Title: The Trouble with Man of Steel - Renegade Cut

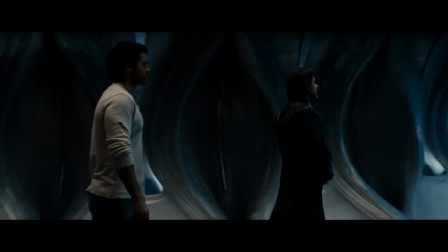31s
Man of Steel was one of the biggest blockbusters of the year. It's the third highest grossing Hollywood picture of 2013 thus far.
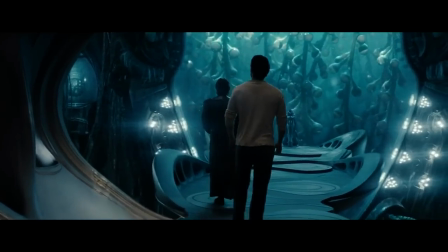38s
It had a mountain of hype behind it, and it has stirred controversy months after its release.
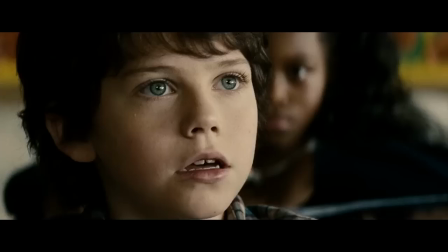44s
Although riddled with problems, one must confess that the concept, on paper, is clever enough and might have worked under different direction.
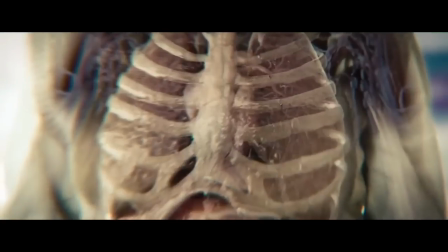52s
The movie asks the question, what is it like to feel responsible for the fate of the entire world?
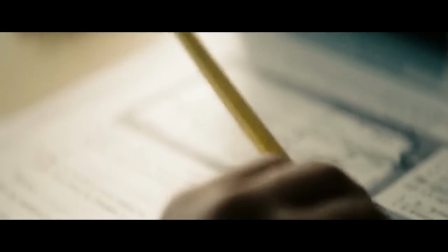58s
Rather than showing a smiling Superman, this film presents how challenging it must be growing up under those conditions,
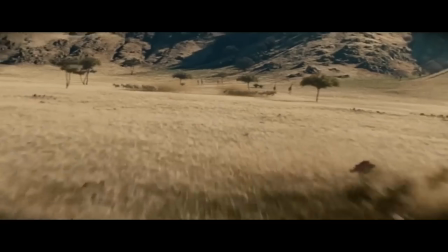64s
and how difficult it must be to put it into action as an adult. In spite of this premise, the film is plagued by errors in judgment.
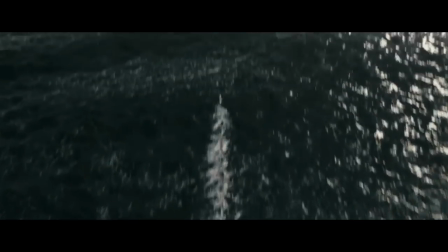72s
The structure of the story, the oversimplification of its message, and of course, the absolutely awful way it was shot.
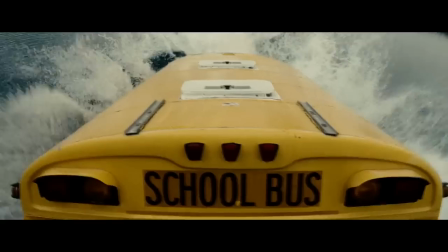80s
Man of Steel director Zack Snyder made the decision to shoot his Superman origin story with a heavy diet of close-ups and the dreaded shaky cam.
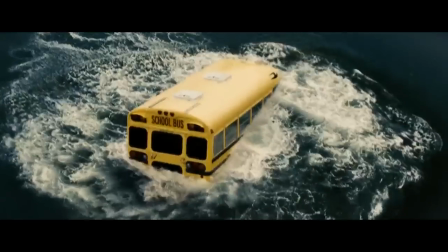88s
Instead of meticulously detailed scenes with the best angle, best proportion, and the best placement for lighting,
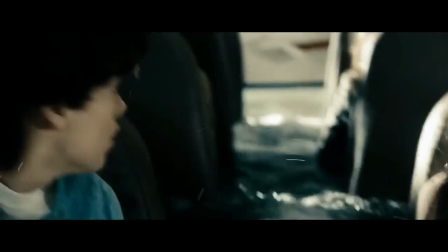94s
shaky cam employs guerrilla-style faux documentary visuals. It is rarely used well.
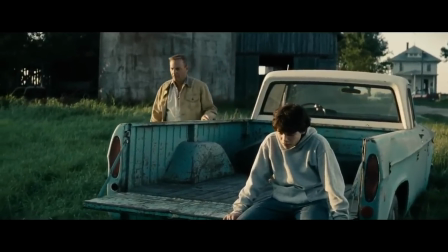101s
Man of Steel not only overuses shaky cam, but it also uses it in the worst possible places, guaranteed to murder an emotional moment.
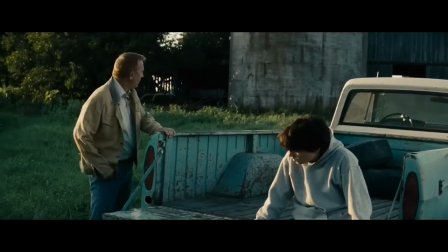110s
This scene will be discussed more later, but first, a brief aside about how to use shaky cam correctly.
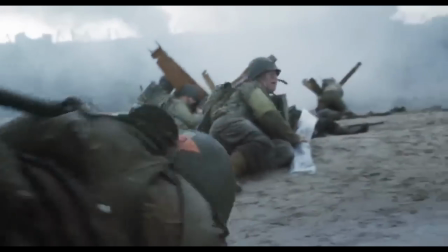116s
This is a scene from Saving Private Ryan. Soldiers storm the beach, bravely pushing forward and facing death.
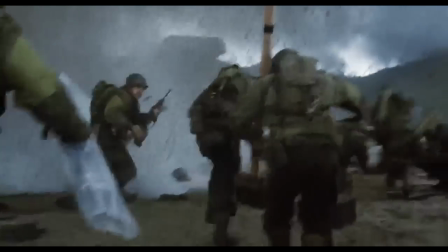123s
The director, in this case Steven Spielberg, is employing the aforementioned shaky cam technique, lending to the horrible realism of the carnage.
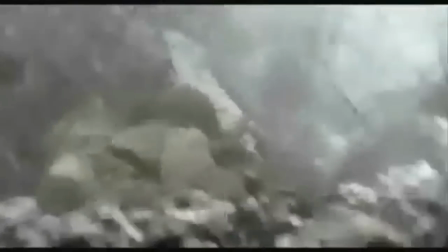131s
It also reminds us of World War II newsreels and footage we may have seen before.
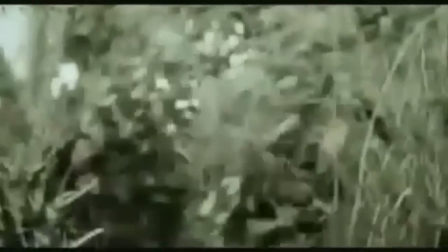137s
Because the war was a real event, the style of cinematography here subconsciously gives us the idea that this is really happening on screen,
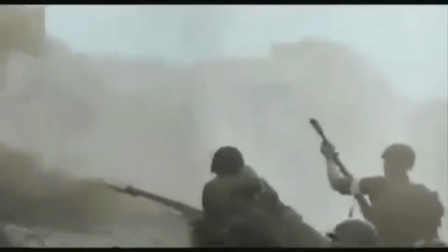145s
suspending our disbelief for just long enough for it to affect us.
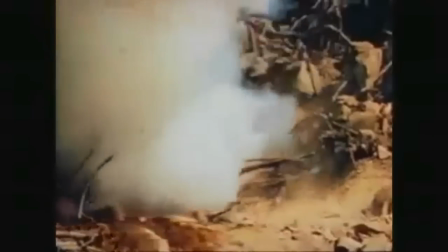148s
It is easily one of the best uses of shaky gorilla camera work, and it was completely proper for this particular scene.
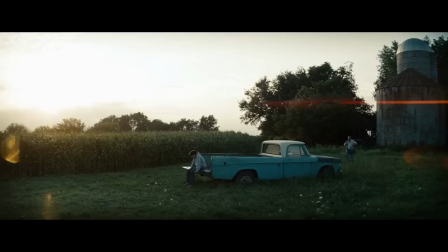156s
But with Man of Steel, we got this. Shaky cam in completely inappropriate scenes.
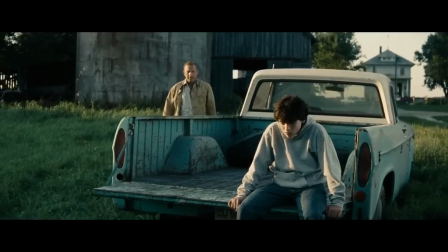162s
In this part of the story, young Clark's adopted father is having a serious heart-to-heart with the boy about responsibility.
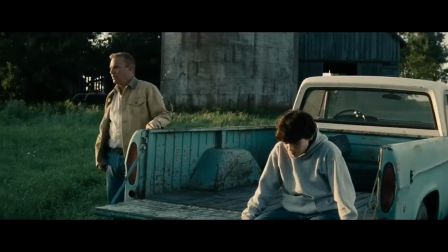168s
The father knows right from wrong and wants to raise his son to do good in the world,
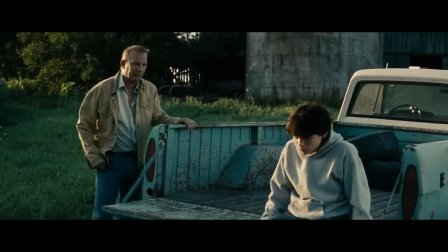172s
but he is conflicted because if the child becomes a superhero and known to the world, the lad could risk his safety.
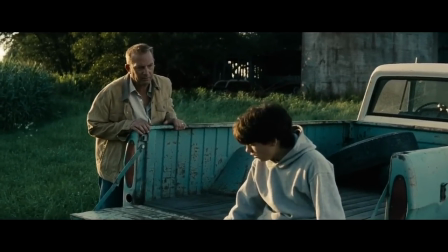180s
Clark is naturally afraid of what might happen to him as well, but he feels a sense of responsibility to the world.
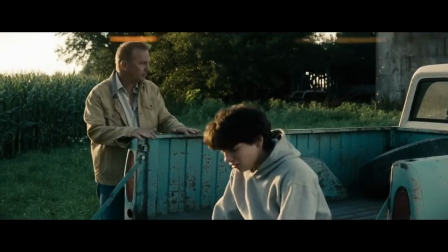185s
He has all this power and needs to put it to use to save people. There is a lot going on in this one scene.
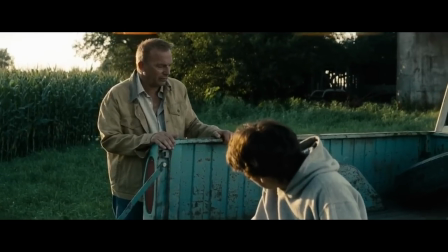192s
Indeed, it would be the best part of the whole movie and really allow us to feel the aforementioned concept of the weight Superman must feel every day.
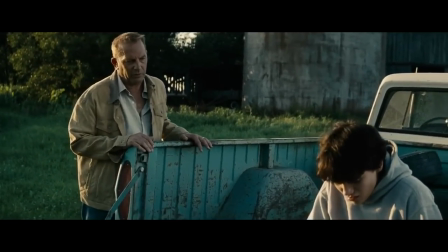200s
Except that it is shot gorilla style for no good reason and jumps about in an epileptic fit,
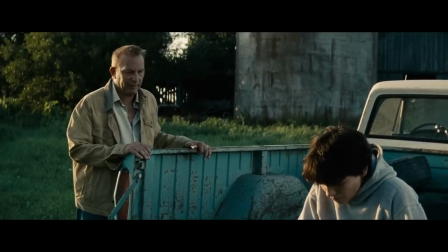207s
distracting us and ruining the whole moment. It was the worst possible choice for this scene, and the director went ahead with it anyway.
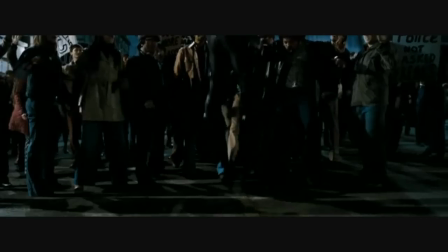215s
In Snyder's earlier superhero film, Watchmen,
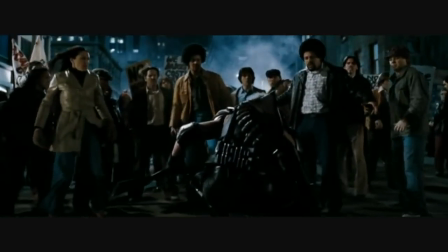219s
he took another unusual and confounding visual choice of injecting an unhealthy amount of slow motion to the film.
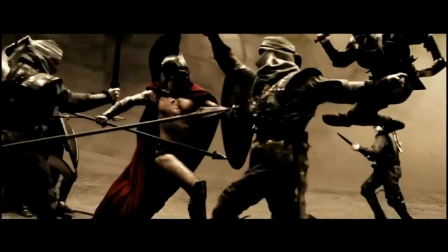226s
In 300, fight scenes used speed-up,
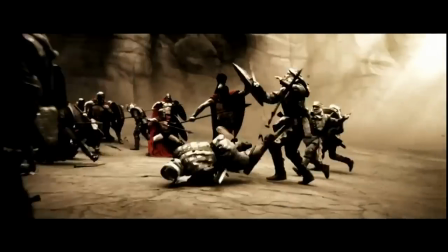229s
slow-down shots that added nothing to the drama except to look cool in a very superficial way.
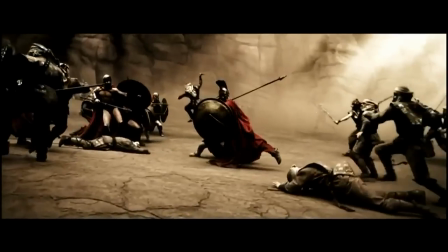236s
It turned this historically inaccurate, but still potentially epic film into a very silly music video.
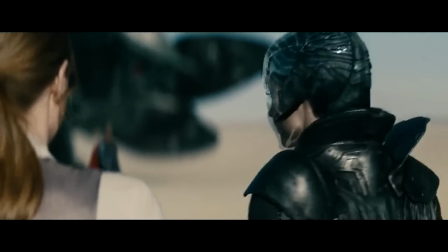243s
Snyder is known for his visual style, but he so often makes a mess of it. The way a film is shot lends to how we experience it.
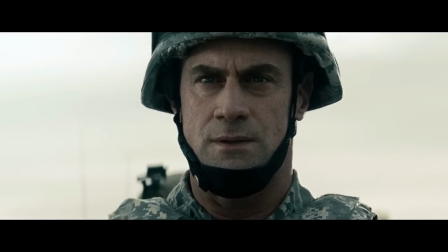251s
Film is a visual medium, and how it is presented should be significant to the story,
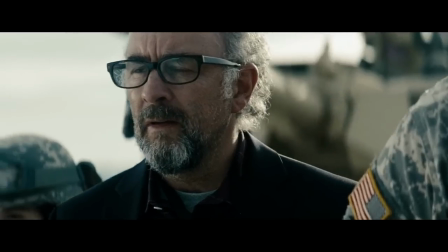256s
not some Me Too latching on to tired, overdone cinematography,
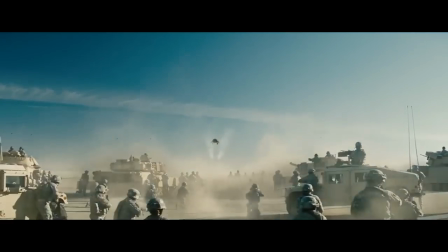260s
especially a trend that is more often misused than used correctly. Man of Steel did not need to look like The Hunger Games.
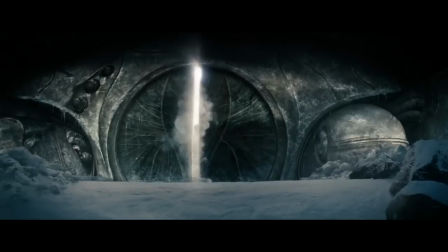268s
In fact, The Hunger Games did not need to look like The Hunger Games either. Moving on here, Man of Steel is mired in other problems too, not only visually.